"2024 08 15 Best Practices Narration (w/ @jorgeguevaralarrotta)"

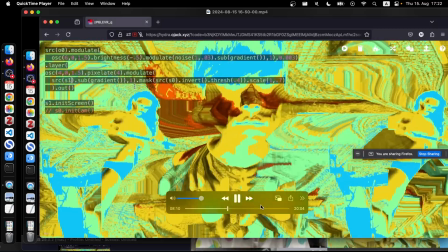493s
And now we have to use S1 as your input.
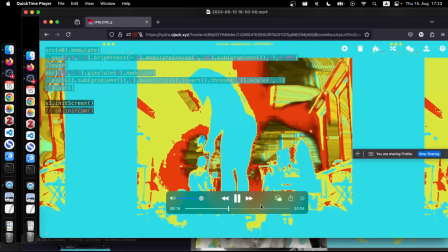499s
So I just swapped my webcam with your input. So this is Jorge with whatever I made before.
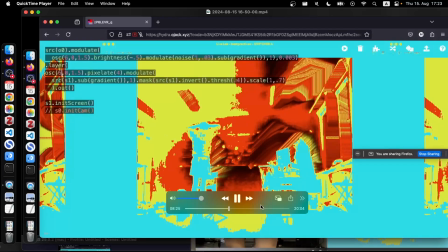510s
And
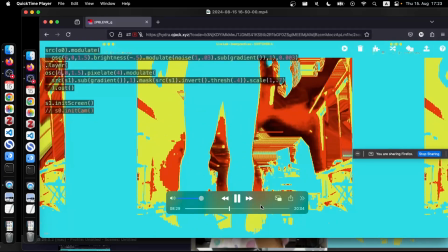I think I'm thinking.
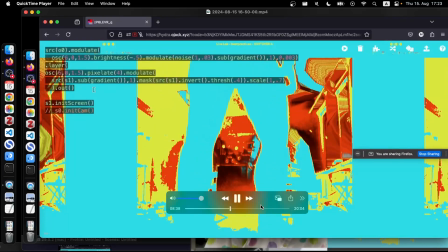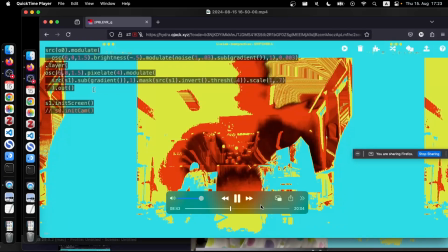529s
No, tape recorder.
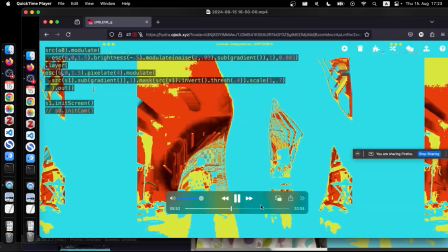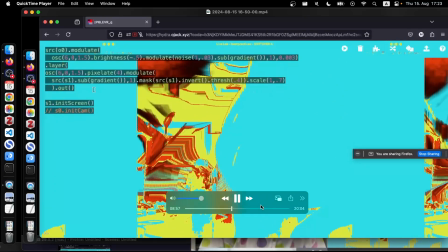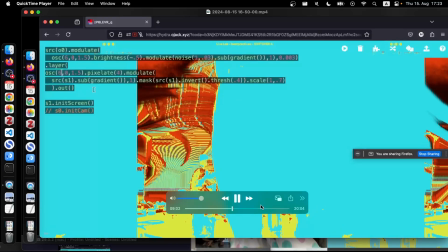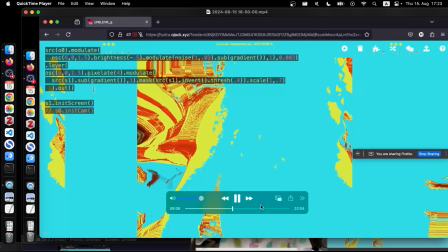550s
Looks like the stereotype of a LSD trip.
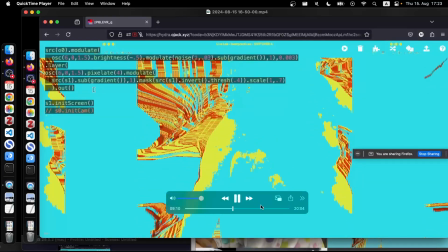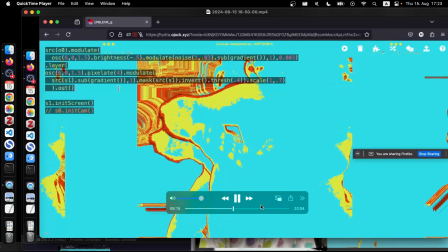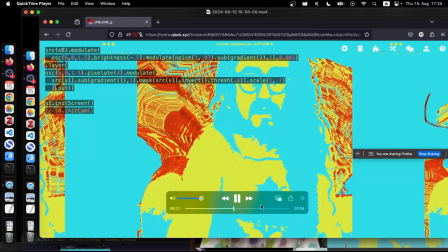563s
Especially this frame rate gives also like interesting effect actually, because it's not everything is smooth.
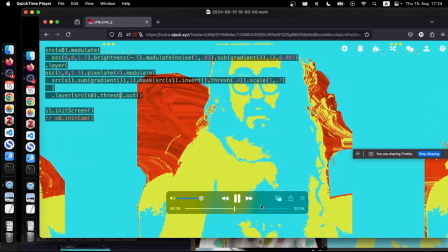573s
Yeah, so I decided I'll just put myself like slap on top of you. But yeah, Luma, I know that Luma doesn't, I don't know, I started with Luma.
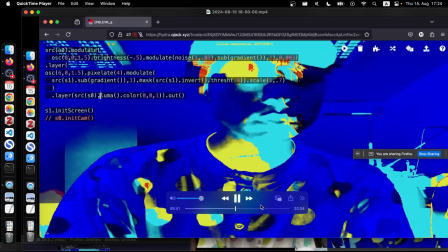584s
I was like, okay, I was overthinking about this OSC modulate whatever, so I'll just put Blue Me there.
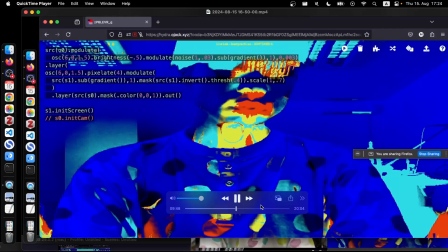591s
Then I noticed I actually can't do Luma because I want to crop white part off.
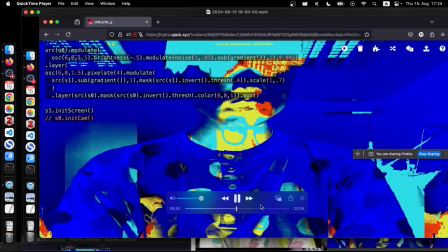597s
So I did like mask, invert, thresh,
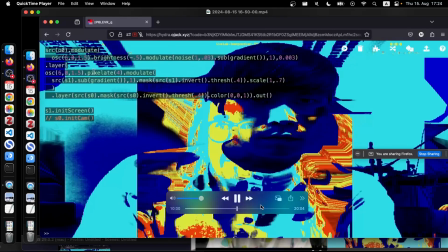603s
and I thought it's too dark, so I don't know.
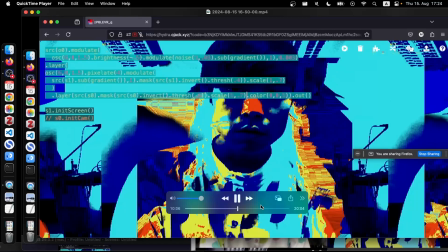609s
I had the aspect ratio, I corrected it, and then it's too dark,
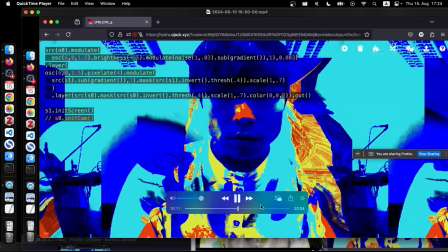614s
so I just like add some number to the color and I can see myself a little bit better.
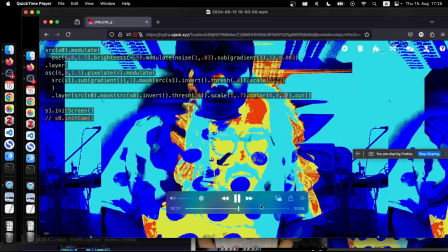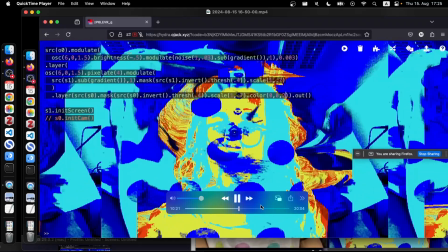626s
Playing with the pattern again.
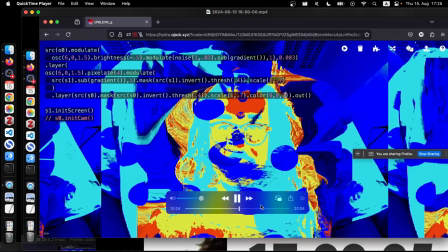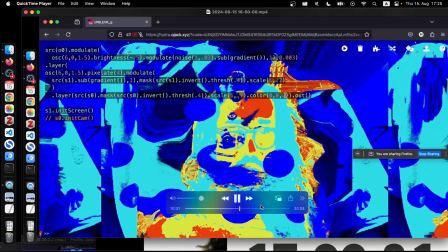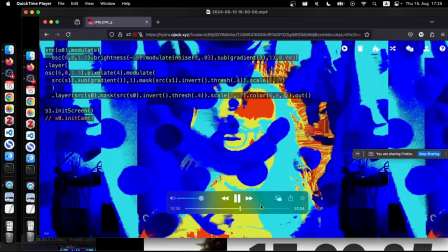640s
This is halfway. Wow.
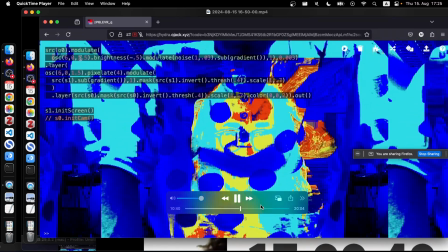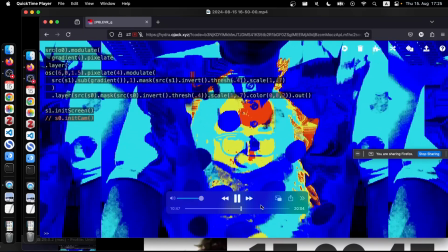650s
I think I'm trying to see the feedback, how it works, like when two layers are added.
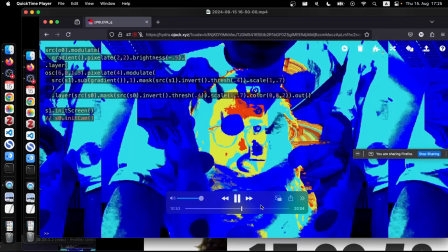657s
And I started to...
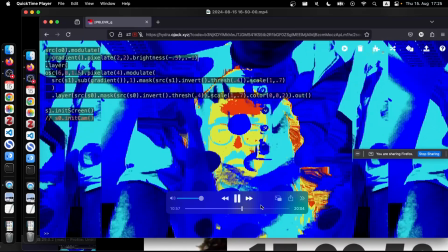661s
I thought this noise, like fluidy thing is too much,
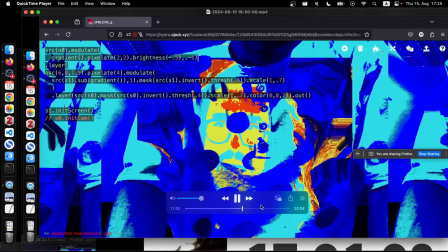666s
so I started to play with more like a simple feedback.
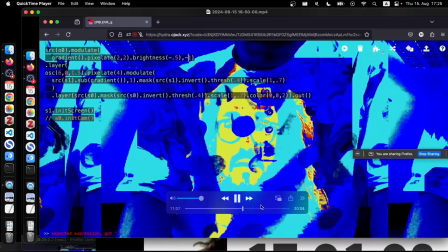671s
It's just like kind of scaling. This is also a pattern I know, so it's like now it's like...
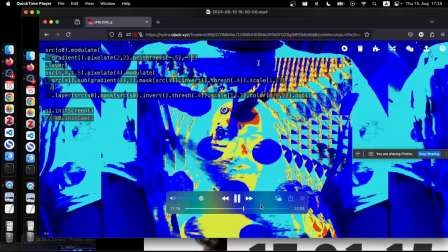678s
And I'm... Yeah, because I think it was like too many layers to it. It was too busy.
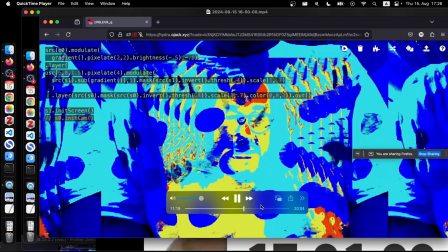683s
And now I was a bit... Yeah, I was happier with this.
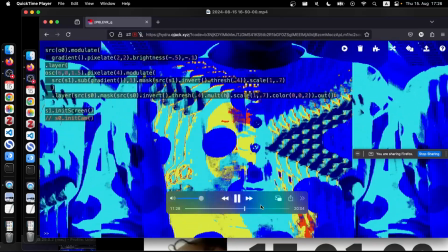691s
Then I started to think like, okay, I'm just blue, so I want to like play a little bit.
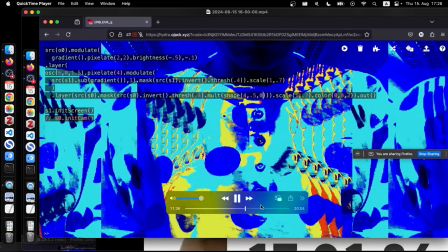697s
I mean, the composition, I think the first composition, because now it's everything is like layered on top of each other, so I cropped myself using shape.
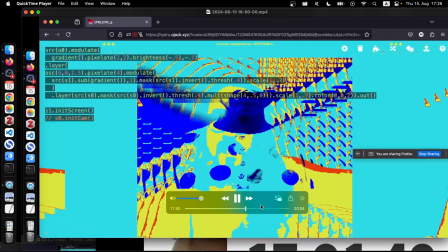707s
It's just as a box.
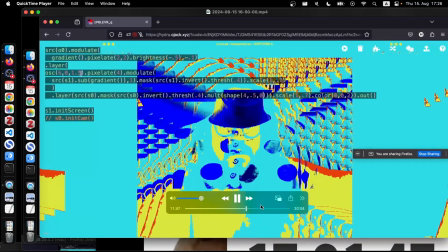709s
But then I noticed that your image is basically a window, so you're actually cropped as well.
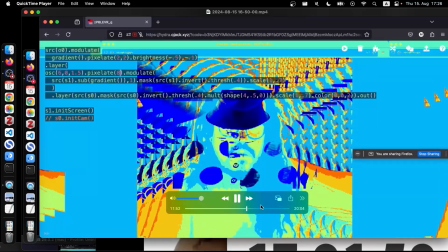716s
So now like actually like we're blocking each other.
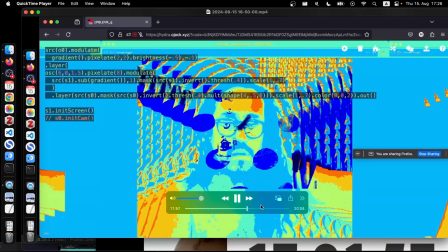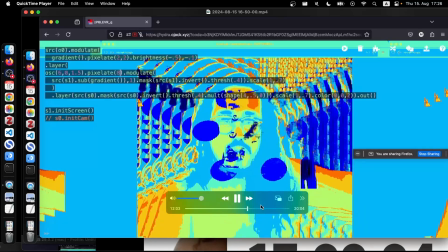726s
I did pixelate just to add, just to change the tone of your image.
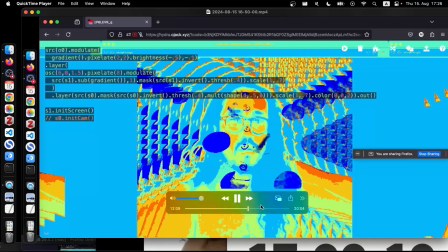734s
And now what?
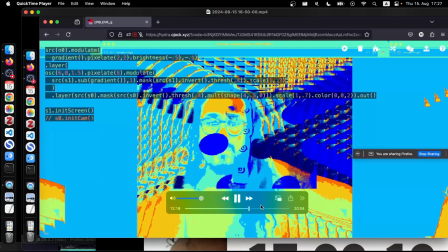742s
I think I was actually walking backwards, just holding the laptop and coming closer to you.
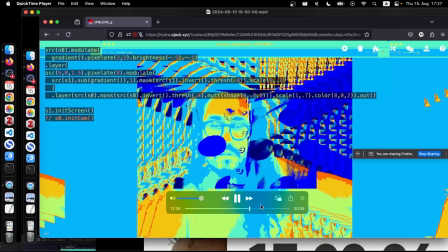748s
But in the image you can't really see it because I was really holding the laptop like still relative to me.
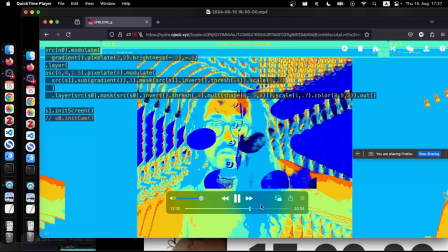755s
So that's really interesting.
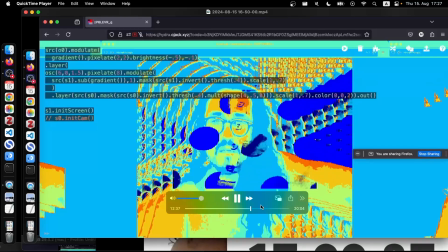759s
And in your image you don't see me, so in the image it's just nothing is happening, but actually I was like moving really like close to you.
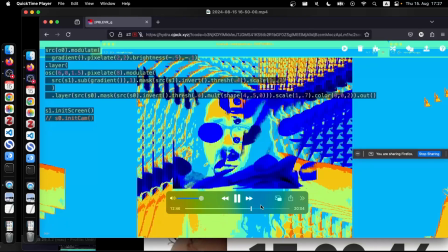768s
And yeah, I was trying like leaning onto you, but you know, my abs were shaking.
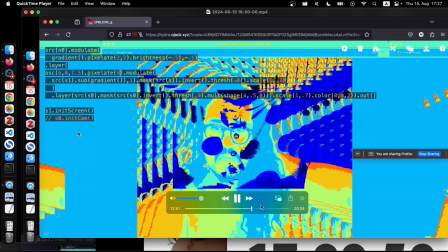776s
That's why it was like shaky. And then
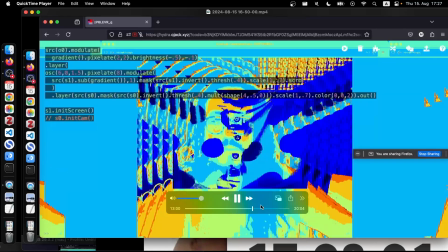784s
yeah, it's the scroll. I tried to like make
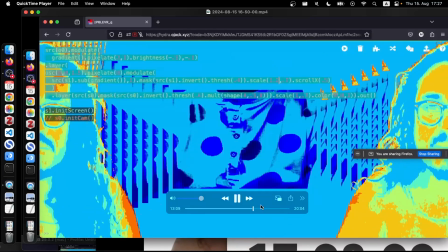791s
this position displace the two of us so that they're not slapped on top of each other.
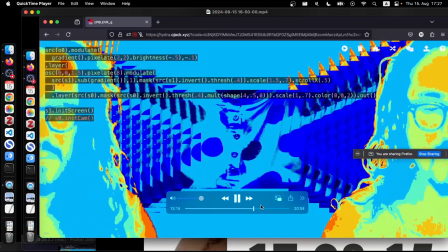800s
Just adjusting some
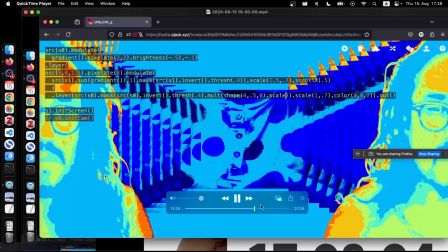805s
scaling, and also initially I was cropping with the square in the middle, but I wanted to have more like a vertical
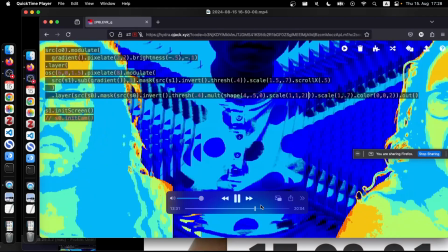816s
me, so now you see me.
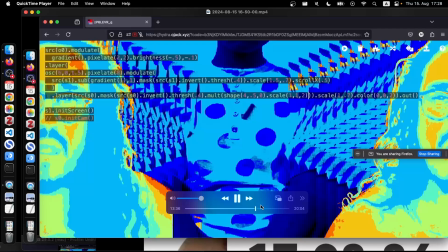818s
And actually I was really happy because two of us are like coexisting and the feedback is not like blocking anything,
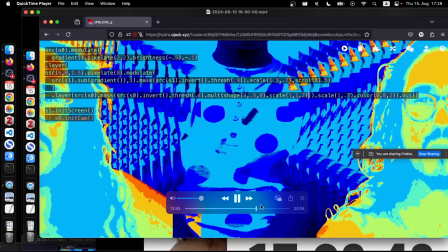826s
although I think now I start to be conscious about my color because now it's just like plain blue,
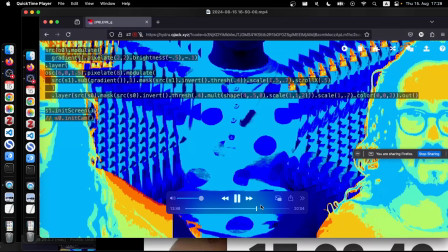832s
which actually retrospectively it's or like looking at this image, I think I like it.
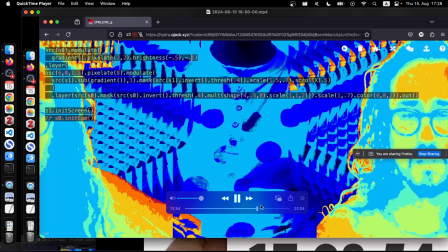837s
Maybe the contrast with the background is a little bit something I don't like, but yeah.
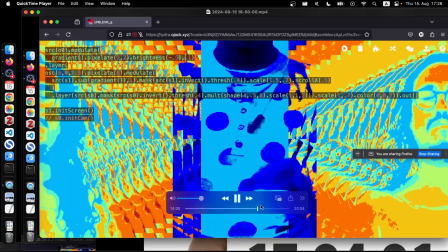843s
And then I made the scaling like feedback in a different way to see like how that can affect
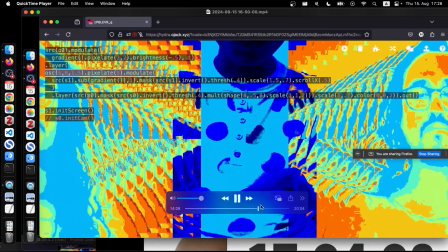851s
like the relation in terms of composition and feedback.
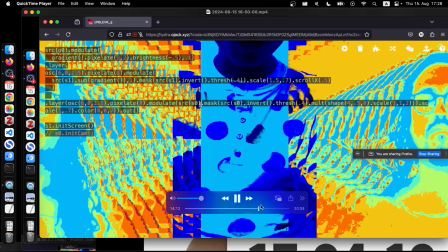856s
And then I started to
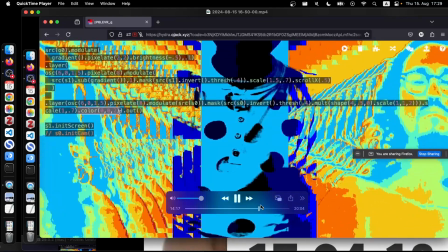860s
work on the color of my image so that it's not just blue,
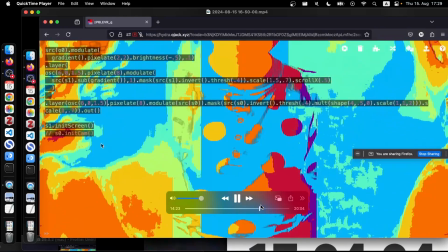867s
but now it's doing like the same trick with what I was applying to your image.
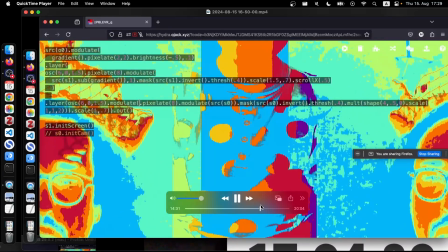873s
And I was like, to be honest, like till the end I was really not happy because now the color like tones are similar, but
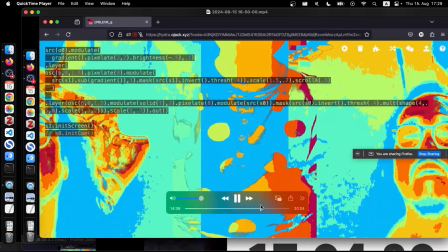883s
looking at this I think it's quite interesting.
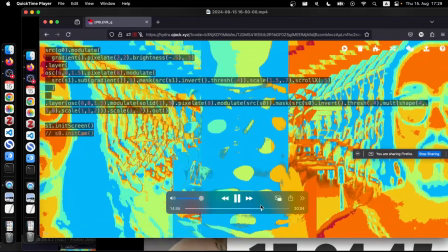890s
I was like
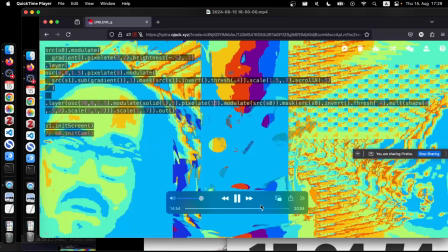895s
tweaking I was using some tricks to tweak the color of myself, but I think it was not really successful.
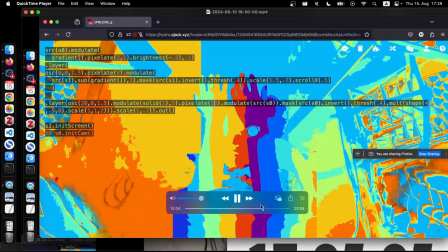906s
So I was like, but I started also like, yeah, like leaning onto you and then working with body a little bit more.
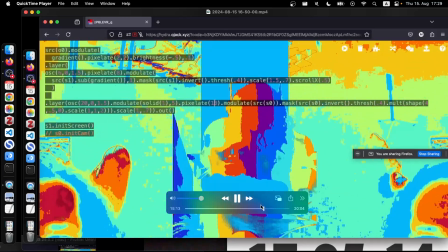916s
And actually, I didn't know that I can see your laptop in my image. And that my foot.
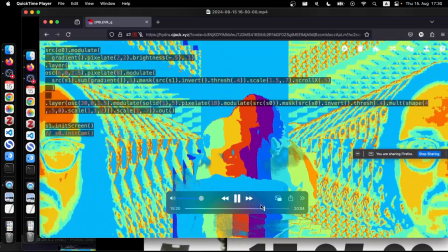922s
I was like thinking like, can I do like my first live coding with feet? I didn't do it. I think I can't.
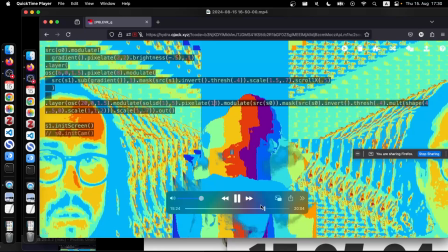929s
I think I have to practice if I really want to do it.
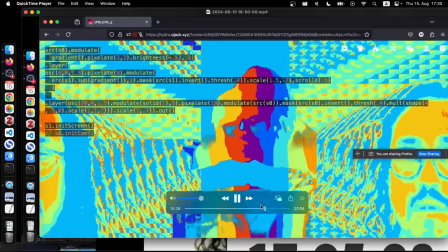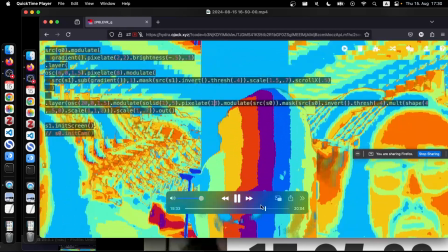937s
In the end, I decided to just take my laptop on my lap,
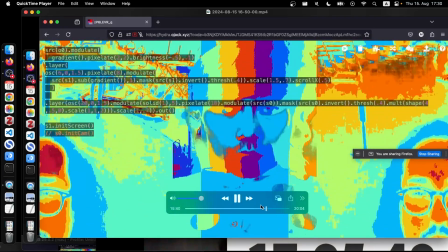944s
and yeah, now we see the faces of each other.
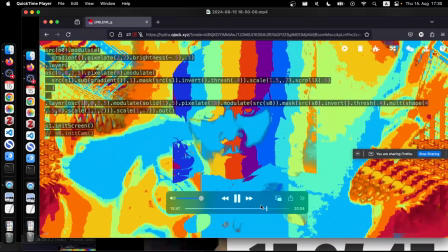949s
And what did I do? Yeah, I'm still trying to change the color tone, but it doesn't work.
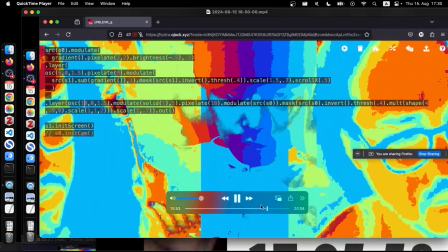956s
And you were playing with the feedback. I noticed that, so I was like, okay, maybe I can also play with
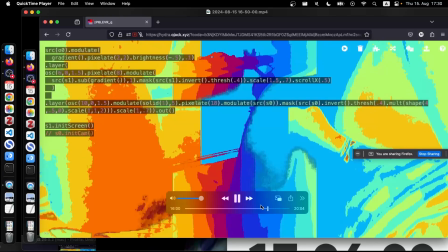963s
just displacing the laptop and see what's gonna happen.
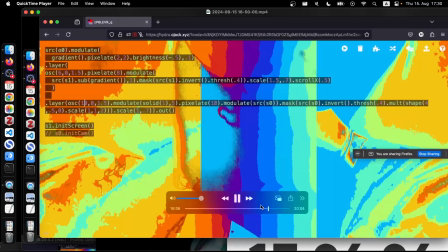971s
I kind of like this.
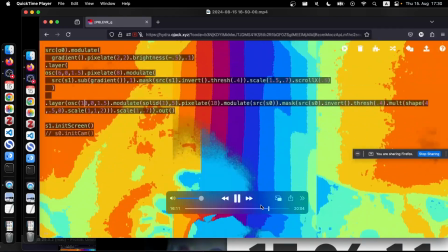973s
Mine's like a bit like rainbow, and your like Jorge is like more like body.
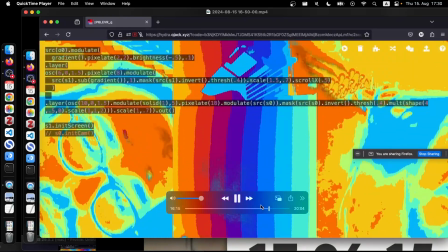981s
I can see.
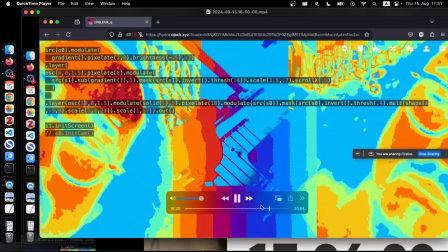982s
Actually, yeah, I noticed that I didn't apply sub gradient, and that's why it's like a rainbow.